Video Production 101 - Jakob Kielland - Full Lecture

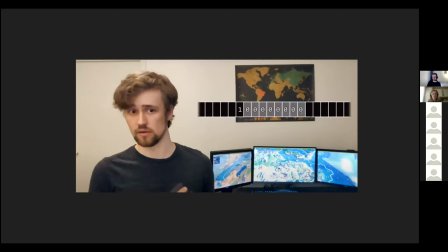But basically this meant that I had to do some filming, which is not necessarily as easy as you think.
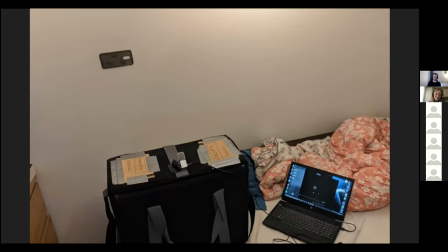This was my setup. I basically, I sat on my bed because I wanted the computer monitors in the background. So I sat on my bed. I put a box in front of me where I had a separate microphone. I'll talk a bit about my microphones and stuff soon connected to my laptop my laptop
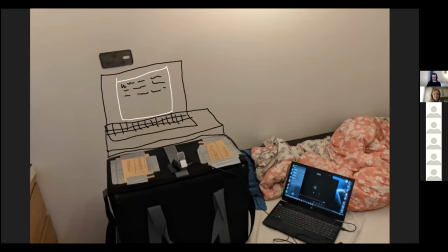was placed like this when it was actually time to film on a it's a small ikea table with a laptop on top of it so i had this script on my laptop because i couldn't memorize it it's
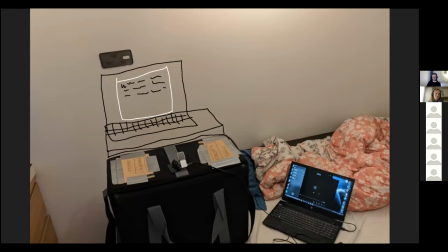great if you can but it took too much time to memorize it uh so i had the script on there and i'll talk a bit a bit more about that soon and then i use double-sided tape to tape my phone to the wall.
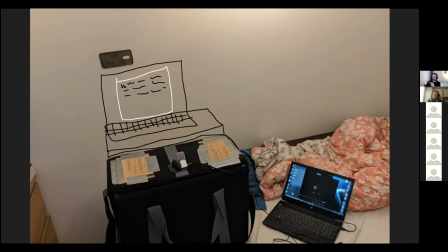I basically put my case on backwards so that the rear-facing camera was pointing out in front instead. And I put tape on the back of the case and I just taped it to the wall.
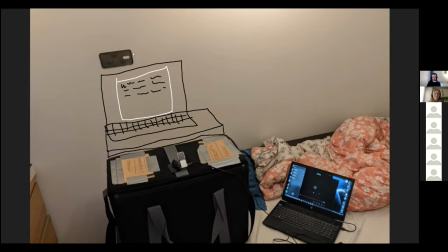And I put the phone directly over the computer to have it as close to the script as possible so
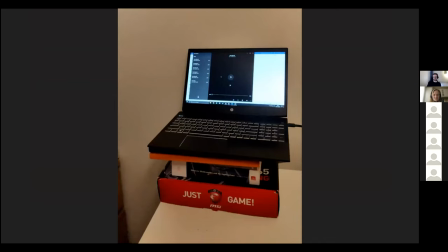yeah this is how it ended up looking in the end with my to get the correct height for the for the laptop and uh oh yeah yeah no i even found a real life
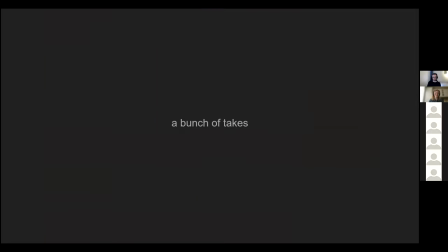use for discrete mathematics so that was that was nice um but yeah and then i did a bunch of takes i tried to look back through my uh my videos on my phone but i think i deleted a bunch of them because uh i kept like eight different takes or something and i know for a fact that i did way more
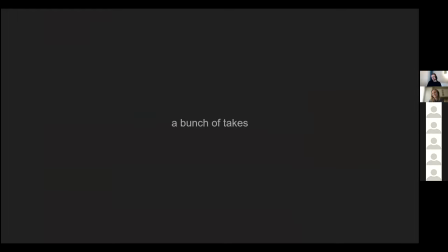so some of them were like test takes to see what looked good what position i should be in making sure that i found an audio solution that worked and obviously there were a bunch of takes where i messed up what i was going to say so i stumbled and my words uh
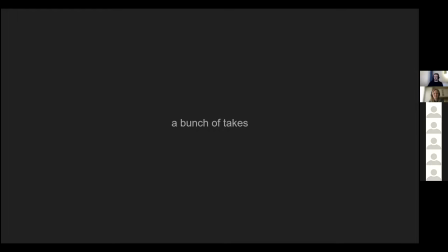something like that and i didn't want to make any jump cuts so i had to get a full two-minute video.
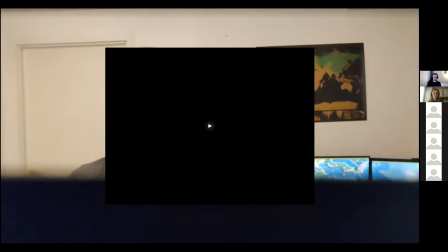And I finally did, which was great. And that looked like this.
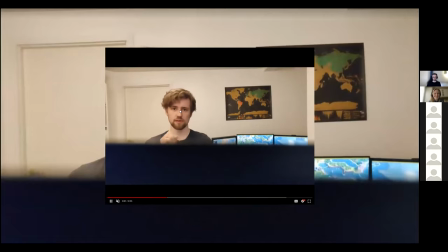The laptop screen. This is the first full shot that I had where I didn't mess up my words or anything like that. So I was really happy until I looked at the video. This is my laptop screen in front of me. so I put it too high up and then I managed to do another one
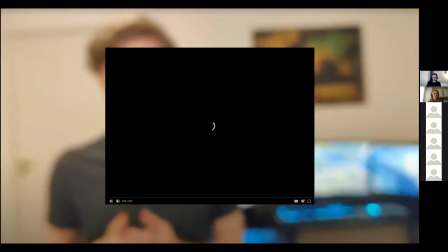see, oh, there I managed to do another one and it looked like this it was out of focus the entire time
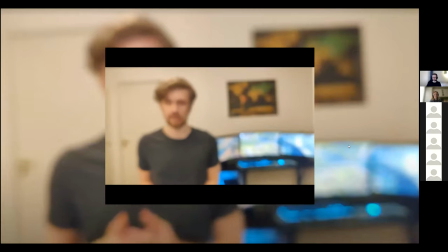so somehow I managed to turn off autofocus and focus something else yeah, and then I finally did one more and that one was in partway mode so it was in the wrong orientation but that's something I can fix in post, so I ended up keeping that one.
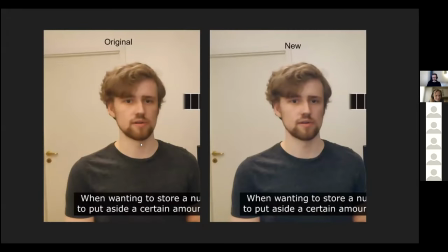Let's see. So after that, I didn't do many changes to it, other than flipping it 90 degrees in my editing software, which I think every program should be able to do. But I also changed the white balance just a little bit. I am not good with colors or anything like that.
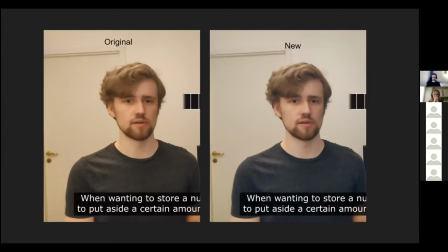I'm not a photographer, but just changing the white balance can have a really nice effect on your video. especially for mine. I recorded mine in this room, which is pretty yellow,
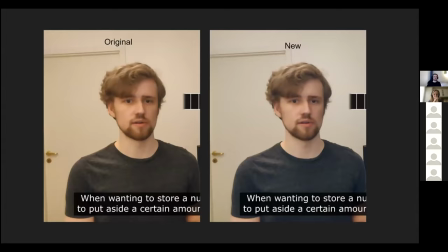especially when you're doing this in an afternoon in November, because then it's going to be dark outside and you're not going to have any natural light. So I wanted to color correct it just a little bit. So I changed the white balance, which I think also most programs, maybe not the simplest ones, but most programs should be able to do that,
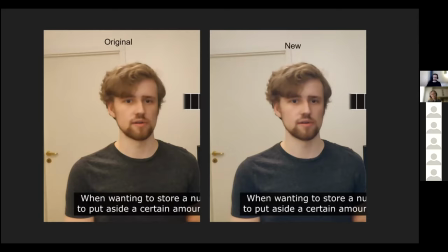where you just tell the program what in the video supposed to be white and it like removes some of the orange for example in my case so it made a pretty big difference for me